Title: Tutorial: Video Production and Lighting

When shooting video, it's easy to get caught up with who's actually in front of the camera instead of how good your picture looks. In this segment, we'll talk about how lighting can affect your production.
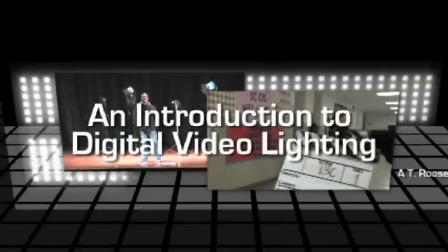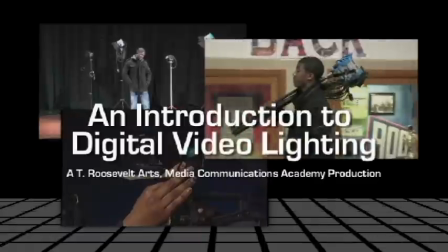First, let's talk briefly about the different kinds of light you'll encounter when shooting. There are many of them.
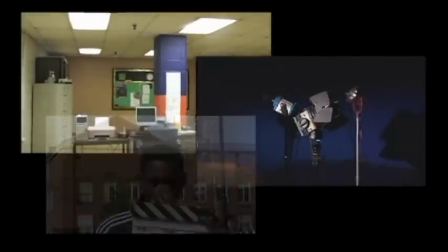0:33 We'll focus on the two that are most common. The first are freestanding studio and on-camera lights.
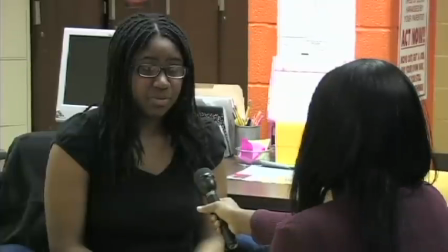0:40 We'll look at how to use them and where to place them. The other is how to use existing lighting that is in a space that you might be shooting in.
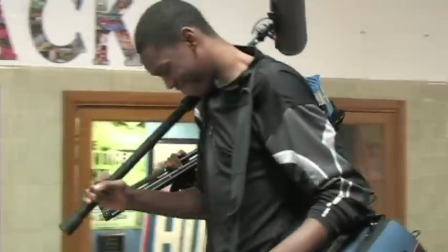0:48 When you go out to do a shoot in places like a classroom or an office, you'll encounter spaces with fluorescent lighting.
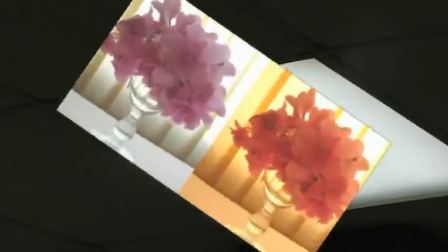0:55 There are two problems with these lights. The first is white balance, which we don't cover in this video.
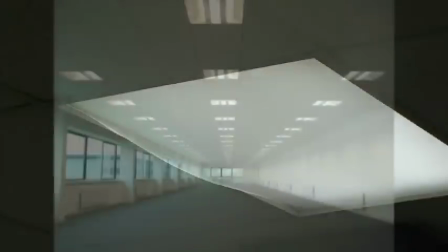1:01 The second, however, is the placement of these lights. Most times when we encounter fluorescent lights, they're attached to a ceiling in a grid like this one.
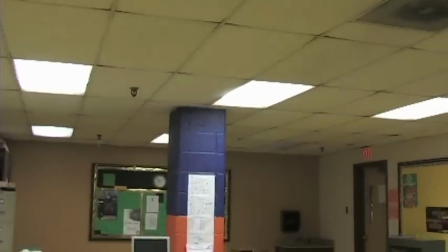1:10 This works fine when you need to fill a room with even light, but your camera doesn't always see it in that way.
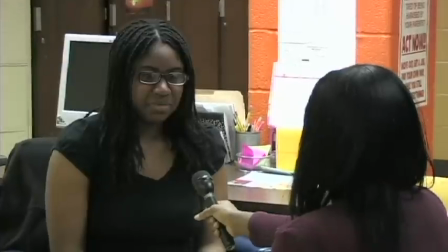1:16 Take a look at this person being interviewed in their office.
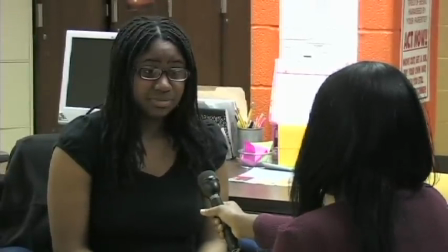1:20 Sure, the video is lit enough, but when you take a closer look at their face, you'll notice shadows forming.
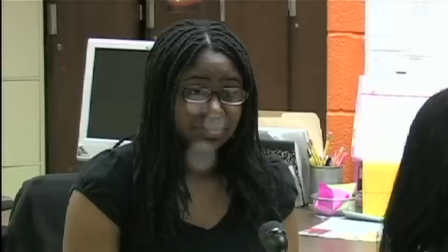1:26 Here, here, and here. Making the person's eyes, nose, and chin appear as if they're sinking into their faces.
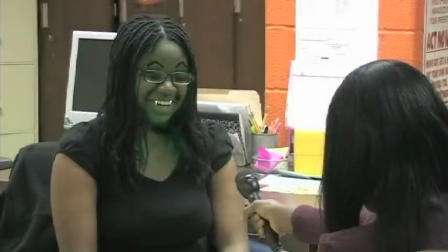1:35 So how do you keep your interviewee from resembling a zombie? The first is bringing extra lighting to every shoot you go to.
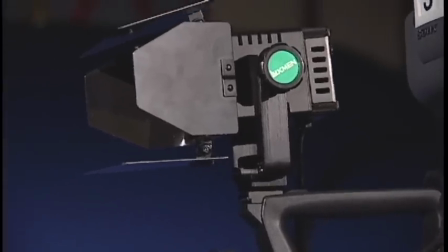1:45 These can be small lights that attach to your camera, or freestanding studio lights.
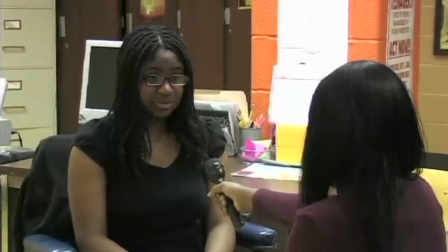1:52 Add the light to that office interview, and boom, instant improvement.
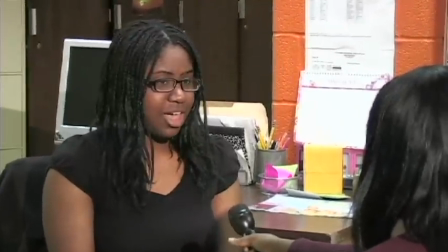1:57 Now, let's talk about another type of already existing light, the sun. Let's look at a few tips to keep in mind when shooting outdoors. First, try and take into account the position of the sun when you shoot outside.
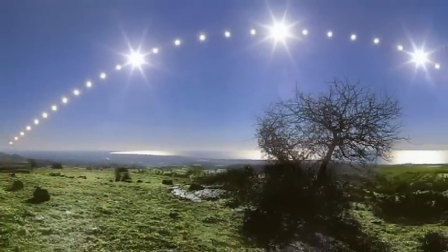2:13 As you know, the sun moves from one side of the sky to the other each day.
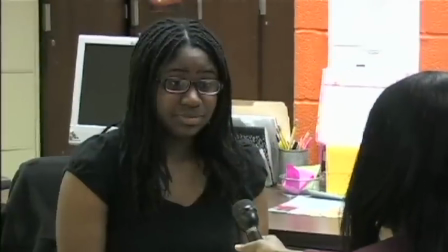2:17 Just like we talked about in the portion of this video which dealt with fluorescent lighting,
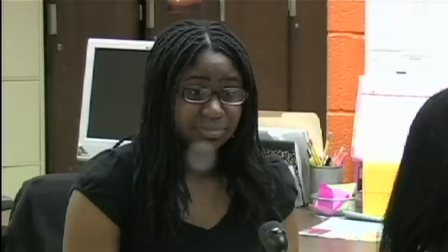2:23 lights that are overhead tend to create shadows on people's faces. The sun, however, because it creates a much more intense light, can create even harsher shadows on a person's face if you shoot them when the sun is directly overhead,
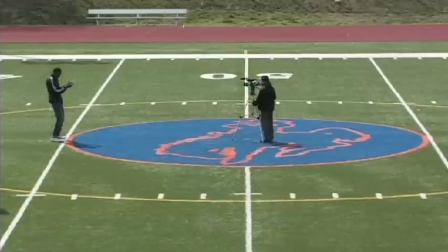2:37 such as early in the afternoon. So, if you have the option, try and move your talent around to see the best angle at which to shoot them. Usually, we try to shoot them at an angle to the sun, so that we can get a balanced lighting on the face. But since we won't always get to shoot when the sun is at the right angle, the alternatives could be to use a reflector.
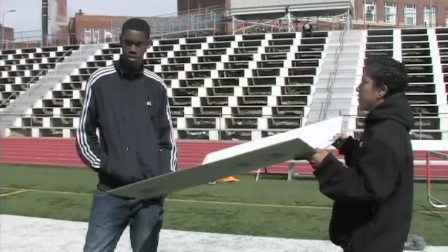3:01 A reflector will bounce light off a reflective surface to help even out the light.
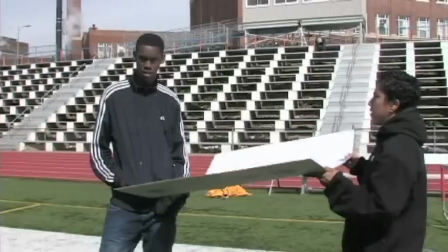3:06 There are all kinds of reflectors, but you can create a cheap one with a large sheet of white paper or a large white poster board.
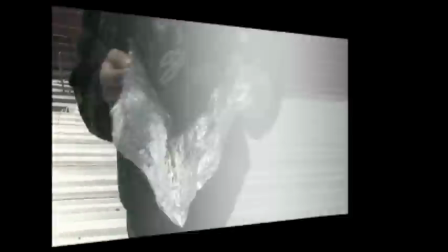3:14 Another cheap option, aluminum foil. Okay, now to freestanding studio lights. Got some of these, and you're in luck. We're going to give you a primer on using these lights with a single subject.
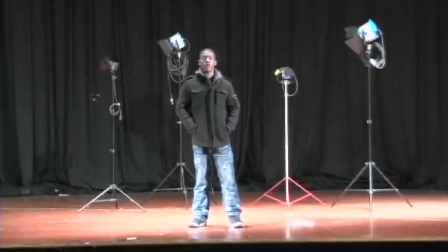3:30 First, we're going to show you what's called the basic 3-point light setup for filming. Just about every film or television show that you've watched uses this setup as its basis.
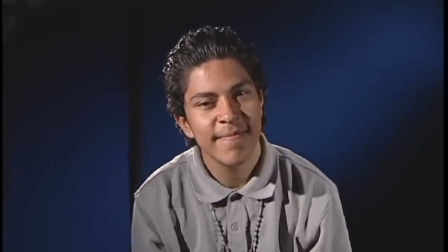3:40 Here's what we want to get at the end. A smooth, even light on the face and a separation between the subject and the background. To get this, we use 3 lights. The main one, the key light, is used to light the subject's face.
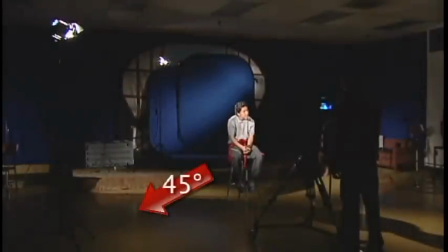3:55 This light needs to be at a 45-degree angle from the camera and the subject, and needs to be slightly higher than eye level.
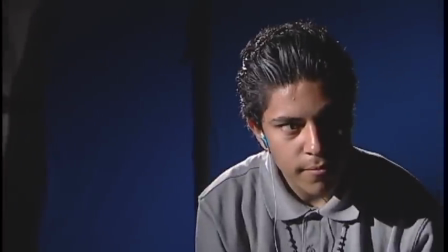4:04 Using the key light alone is not enough, however, because it tends to cast harsh shadows on the opposite side of the talent's face.
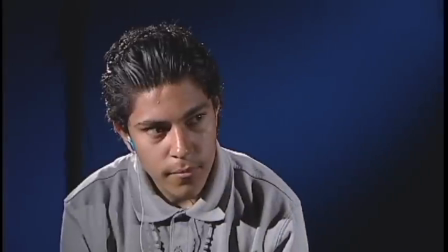4:14 We get rid of those shadows by using a fill light, which does just like it's called. It fills in the shadows on the face.
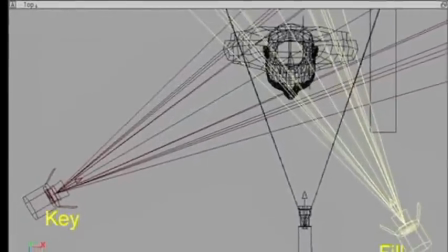4:20 The fill light should be placed near the camera or on the opposite side as the key light, and either at or slightly below eye level.
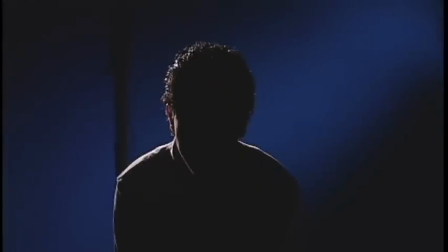4:30 The last light to use is the backlight. This light is used to help separate the subject from the background.
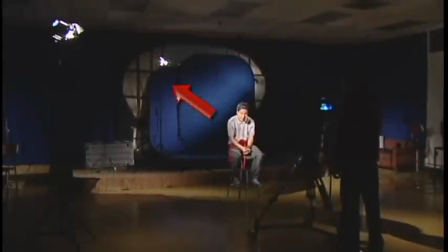4:37 Place it behind the subject and out of the camera's frame. Once you got this setup down, experiment.
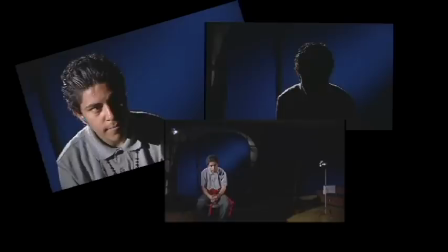4:46 You can get lots of different results when you move your lights around. And that does it for our lighting segment.
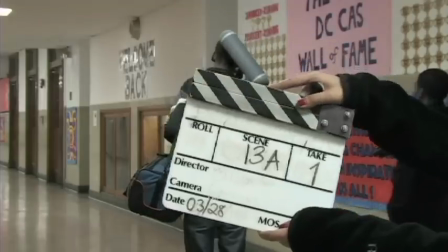4:52 Hope you learned a lot. We'll go out and make some really good looking video. At Roosevelt High School in Washington, D.C., I'm David Parker.